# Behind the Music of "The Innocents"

I've worked with Bessie for 20 years almost and before this film the kind of soundscape that we have been creating is more this kind of towards
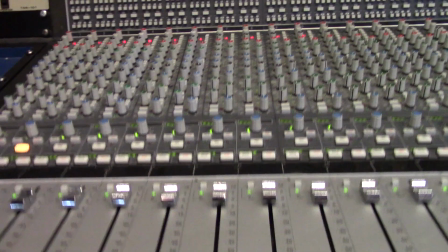(4:26)
kind of classic film soundtrack or classic you know classical music type of
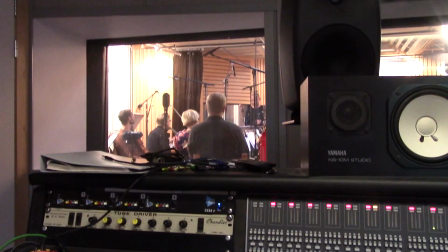(4:31)
sound but for this one we did something totally different so the idea was to process the sounds such a way that you almost can't figure out what the sound source was. Typically when you record a string ensemble you go far away from the
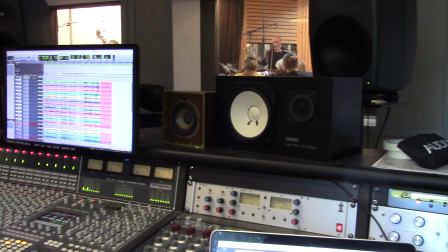(4:51)
players and in a large hall but for this we wanted to hear every
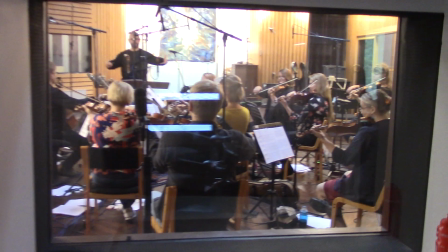(4:56)
single little neos from the ensemble and we recorded each musician with their
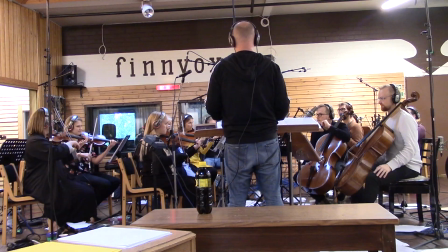(5:02)
own microphone so basically you could hear every kind of little sound when the bow hits the string and you get this very claustrophobic and very raw sound
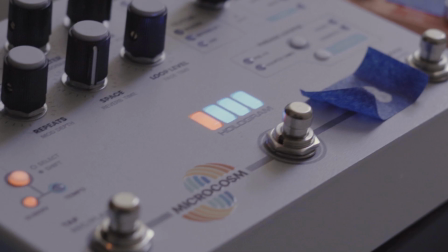(5:15)
we used acoustic instruments as sound source but then Pessiz did lots of processing for the sound during his composition phase,
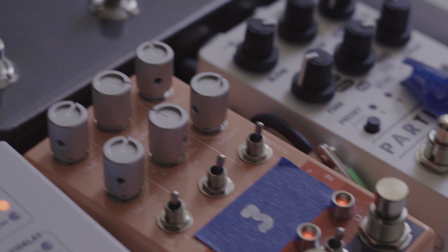(5:23)
and then in the mix phase, we kind of continued from there. Kind of having the instruments that are familiar to the listener, but we tried to dissolve the sound source so that they couldn't recognize what the instruments were in the first place.
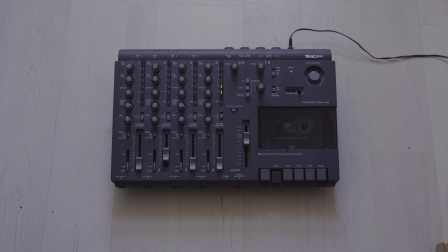(5:40)
The whole concept of the sound was to start with something pure, and then the sound itself grows old, like we've grown old as viewers. And I found that if you record something to a tape and play it back half speed, it gives this sort of whimsical and nostalgic sound to almost anything.
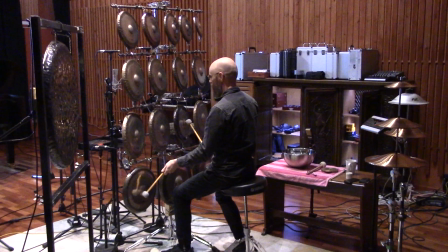(5:58)
So that was the initial source for my experiments.
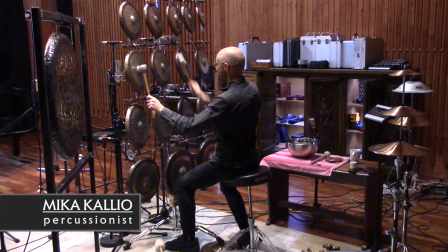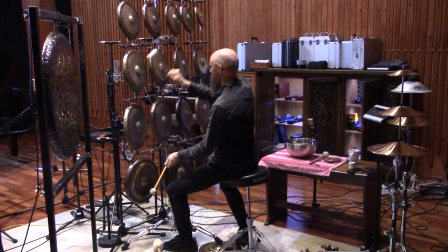(6:09)
When searching for inspiration, I stumbled upon the music of Mika Kallio, who is an experimental drummer and percussionist. I fell in love with his set of gongs and the way he played them, and I intuitively thought that this might be a useful sound for this film as well.
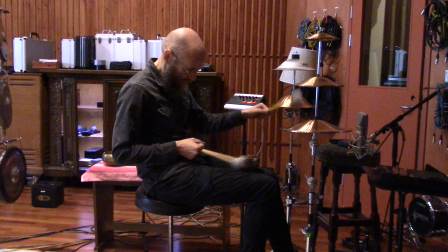(6:27)
When I tried these gongs with the picture,
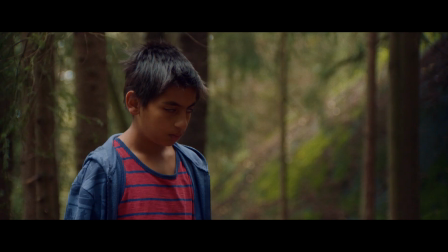(6:30)
it became quickly evident that the gongs fit perfectly the sound and world of the character Ben and the way he uses his magical powers.
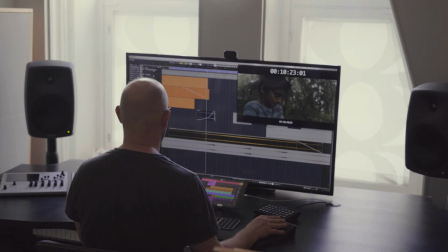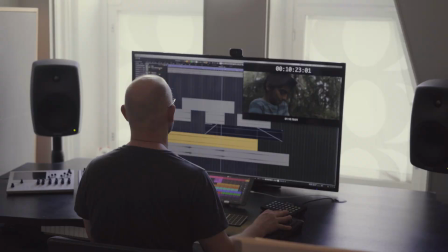(6:44)
Since this was a remote collaboration, they were working in Norway, I was in Helsinki, we mainly just sent files back and forth.
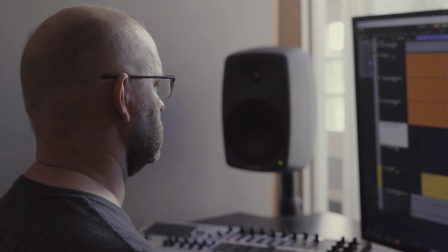(6:52)
So I figured the best idea was for me to write a lot of demos and then Eskil and the editor could try them out while they were editing the film.
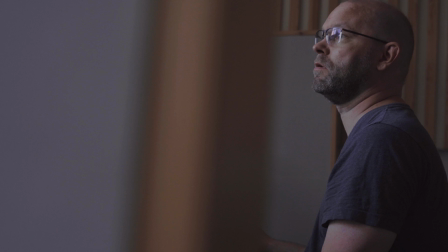(7:00)
I think I made like five hours of demos altogether for Eskil to play with.
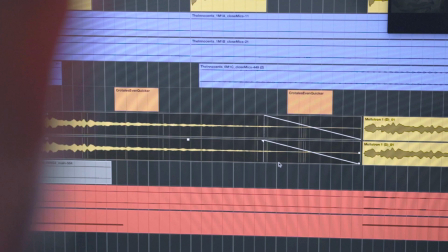(7:07)
In the middle of all this COVID happened and the whole deadline of the film was postponed.
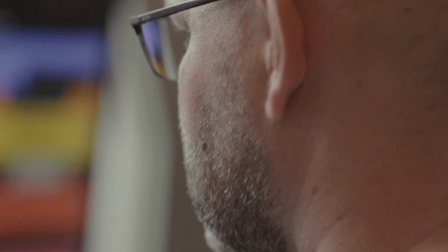(7:12)
So they took a lot more time with the edit. Towards the end, I got back all the experiments which Eskil had done with the editor and I
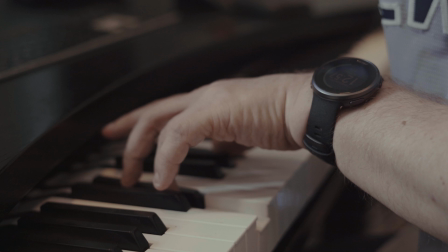(7:20)
sort of backtracked their process and rewrote everything with the final cut picture.
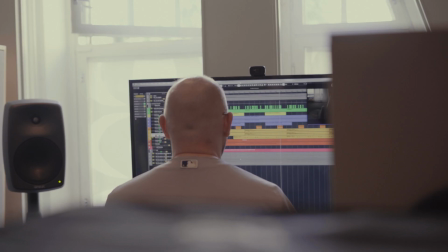In the end, we hear the opening theme once again, but this time is purer and more clear,
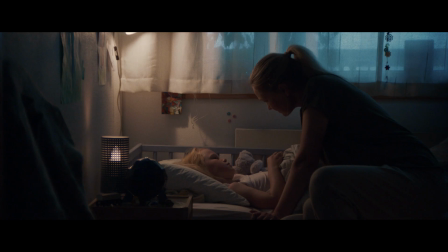(7:38)
like a dark spirit has been lifted, and we as the audience have been transported back into that childlike state of mind.